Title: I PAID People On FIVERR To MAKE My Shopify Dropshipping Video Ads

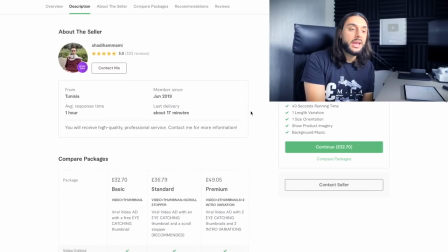(24:46)
That's not including in my gigs. And then if we look at the actual profile of this guy, he's basically been on Fiverr from June 2019. He's from Tunisia. He's got an average response time of 1 hour and his last delivery was 17 minutes ago.
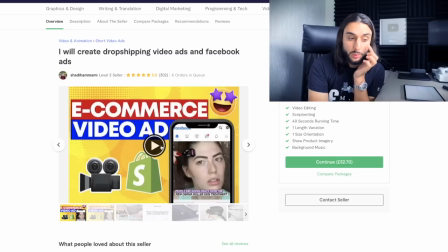(25:00)
So let's take a look at some of the examples that he's got on his actual Fiverr, because this guy is definitely very expensive.
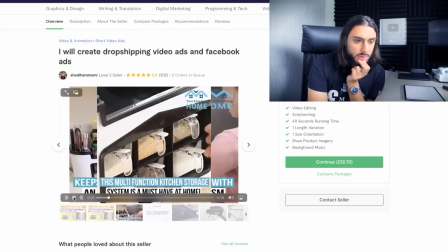(25:07)
So this video ad here looks pretty basic. Oh, those transitions with the noises are pretty cool.
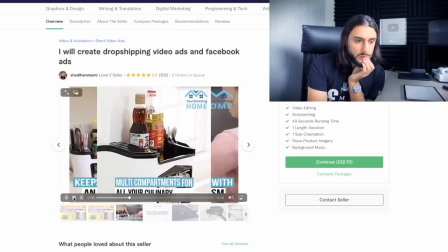(25:16)
Okay.
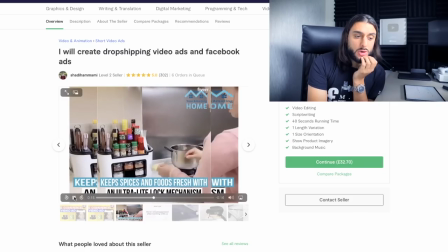(25:20)
Not too bad. Colors are pretty cool. Yeah, that's not too bad.
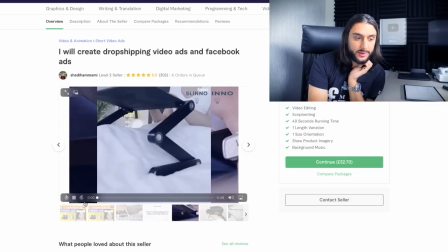(25:26)
Let's have a look at some of the other ones he's got, because I'm not gonna lie, guys, like almost $50 for an ad, I'm expecting some big things.
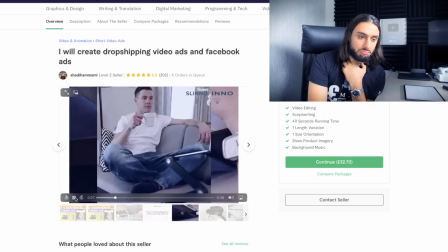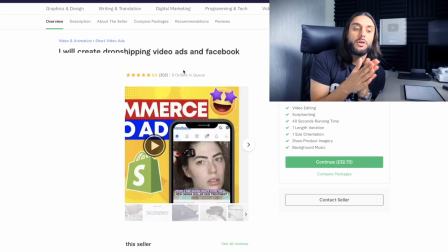(25:41)
So guys, after looking at Shadi's portfolio on his Fiverr page, it's pretty cool. He's using sound effects that the other guys haven't used, and he's using some transitions that the other guys didn't use. So let's hope that for almost $50, this guy's gonna be really, really good. So I messaged this guy on Fiverr with the same script again.
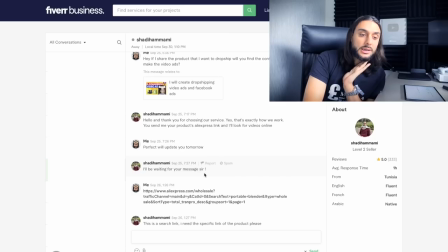(25:56)
And he put, hello, thank you for choosing our service. We know exactly what works, and send us your product from AliExpress, and we'll look at the videos online for you. And then I sent him the videos, and he put, sure, I can work on this product. He said 2-3 delivery time for this. And he said, honestly, I'm looking at $40 as your lowest. Now, after I paid all the fees and stuff, it came to around about $45.
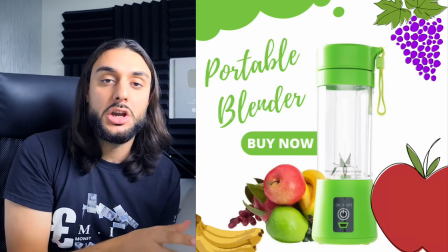(26:16)
So after 1 day, he delivered the video ad and the actual thumbnail, which is really good.
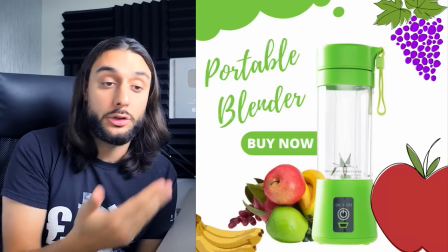(26:21)
It's a lot faster than he had advertised on his page, which was 2 to 3 days. And this is the thumbnail that he sent me.
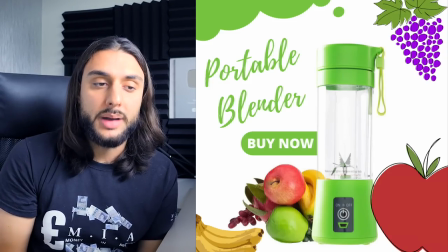(26:26)
And the thumbnail is actually pretty cool. I like the way he's used some animation pictures there and whatnot.
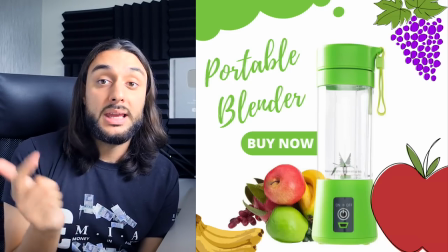(26:31)
But I still think the thumbnail from EcomJ is better than this one. But I appreciate it.
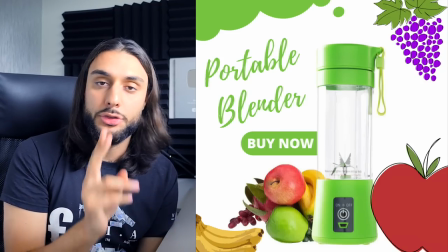(26:36)
I'd probably rank this thumbnail second out of the three that we've seen in today's video.
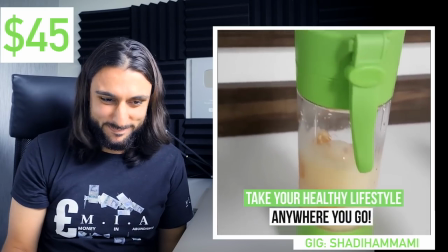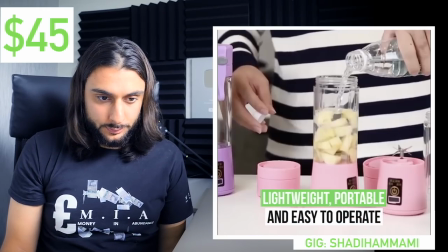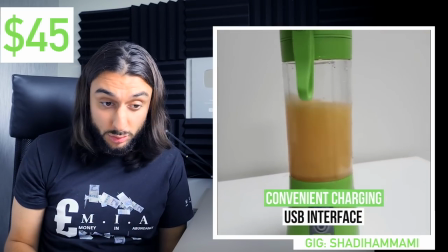(26:50)
The music's not good, I don't like the music at all. The colours are pretty cool, the clips are a bit slow. The wording's actually really good itself.
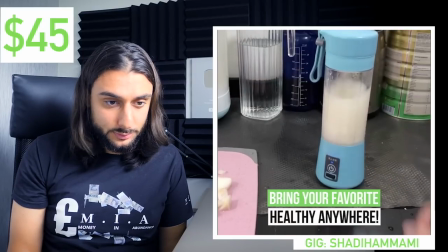(26:59)
Transitions are pretty cool and catchy. Definitely not the music though, the music's not very good.
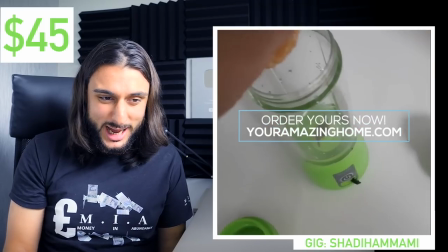(27:05)
Ooh, the call to action's pretty bad as well. Ooh, guys, for $45, I don't know. I'm a bit worried actually for the $45 that we just spent on that.
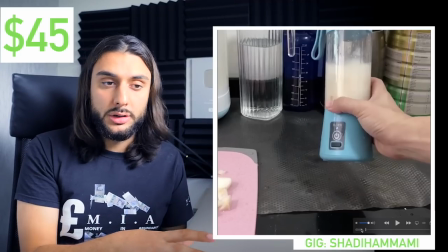(27:18)
So what I will say is, the clips he's used are pretty good. They're nowhere near as good as EcomJ's, but the video clips were pretty good.
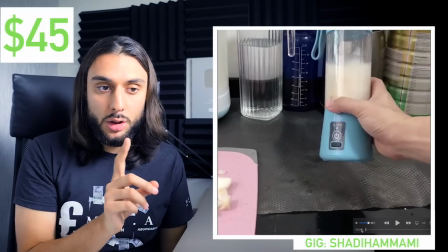(27:26)
Now, the only thing that I didn't like a lot was the music.
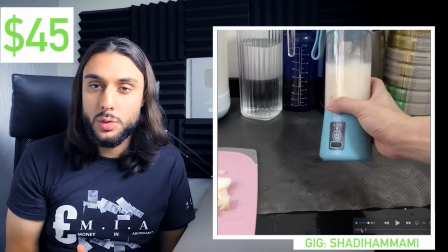(27:29)
I feel like the music was just a music that you've heard in loads of different video ads, and I just really did not like the music in that ad at all.
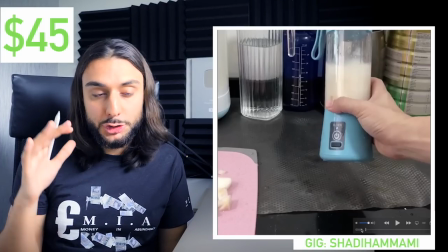(27:35)
I just feel like it didn't fit it, and I feel like it was a bad choice. I also feel like the actual time and the wavelength of the actual ad itself was very slow,
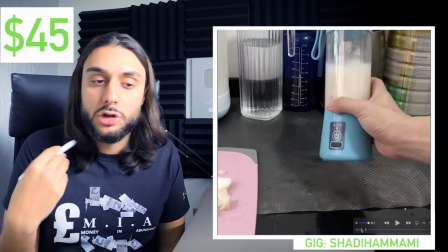(27:44)
and I feel like it could have been spamped up, and I feel like he used those aggressive transitions to make it feel like it was speeded up, but it wasn't.
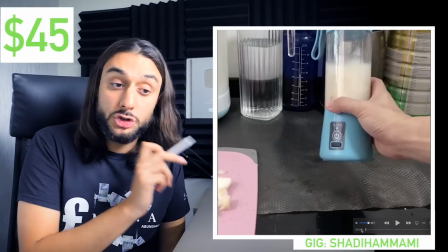(27:50)
So I like the transitions and the sound effects.
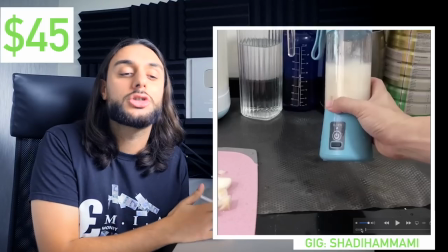(27:52)
I feel like that gets your attention, but I just feel like the clips are just too slow, and compared to EcomJ's where it's speed ramped, it's just nowhere near as good.
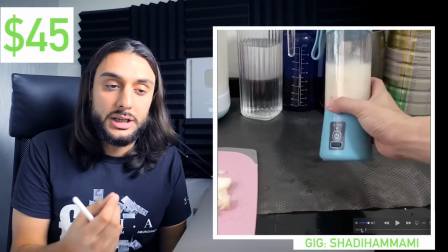(28:00)
I do like the actual wording he's used, copywriting he's used. So if you look at some of the wording he's used throughout the ad, it's actually really good.
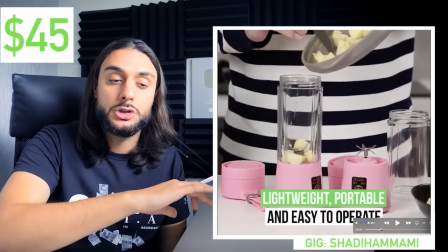(28:07)
It's not long compared to the first couple of ads we saw. The actual words they've used were way too long.
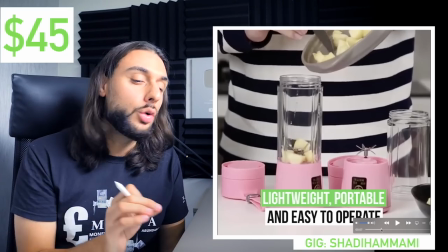(28:12)
It's like a sentence of words. These are just short words, and it gets you across the video really nicely.
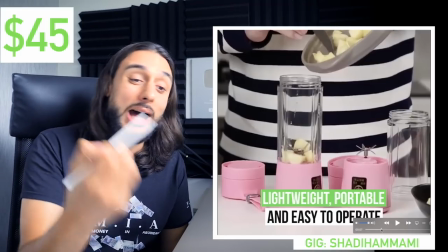(28:17)
You can look at the words, read it, and watch the video at the same time with the other ones.
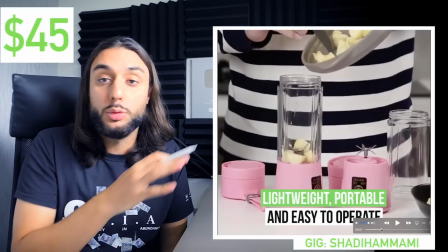(28:20)
You couldn't really do that apart from this one in EcomJ's, because the word was just too long, the sentences were too long, you couldn't read it and watch the clip.
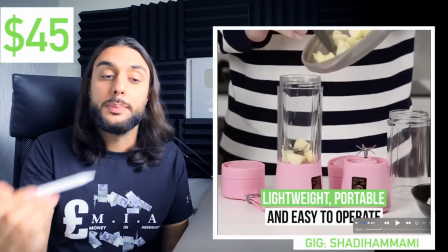(28:28)
So I respect that. I like the way he's used green to match the color of the blender. I appreciate that.
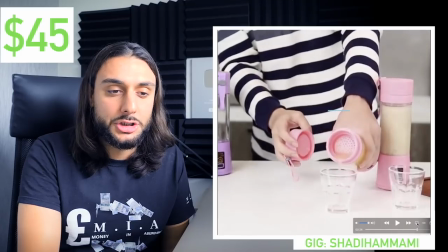(28:33)
And I feel like the call to action wasn't very well done. I feel like with the call to action, I wish he just used those clips normally with a bit of music over it,
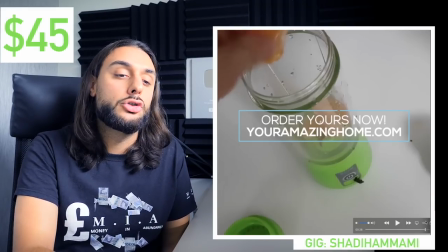(28:41)
with just no wording over it at all, and then done a powerful call to action at the end like the other guys did.
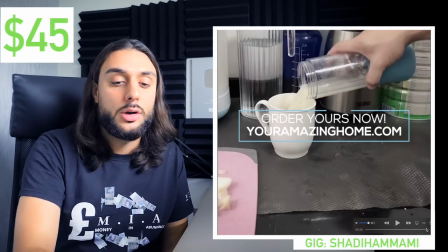(28:47)
So this is the only guy that did like a video with an overlay call to action, which I don't really like, especially with the way he's done it here.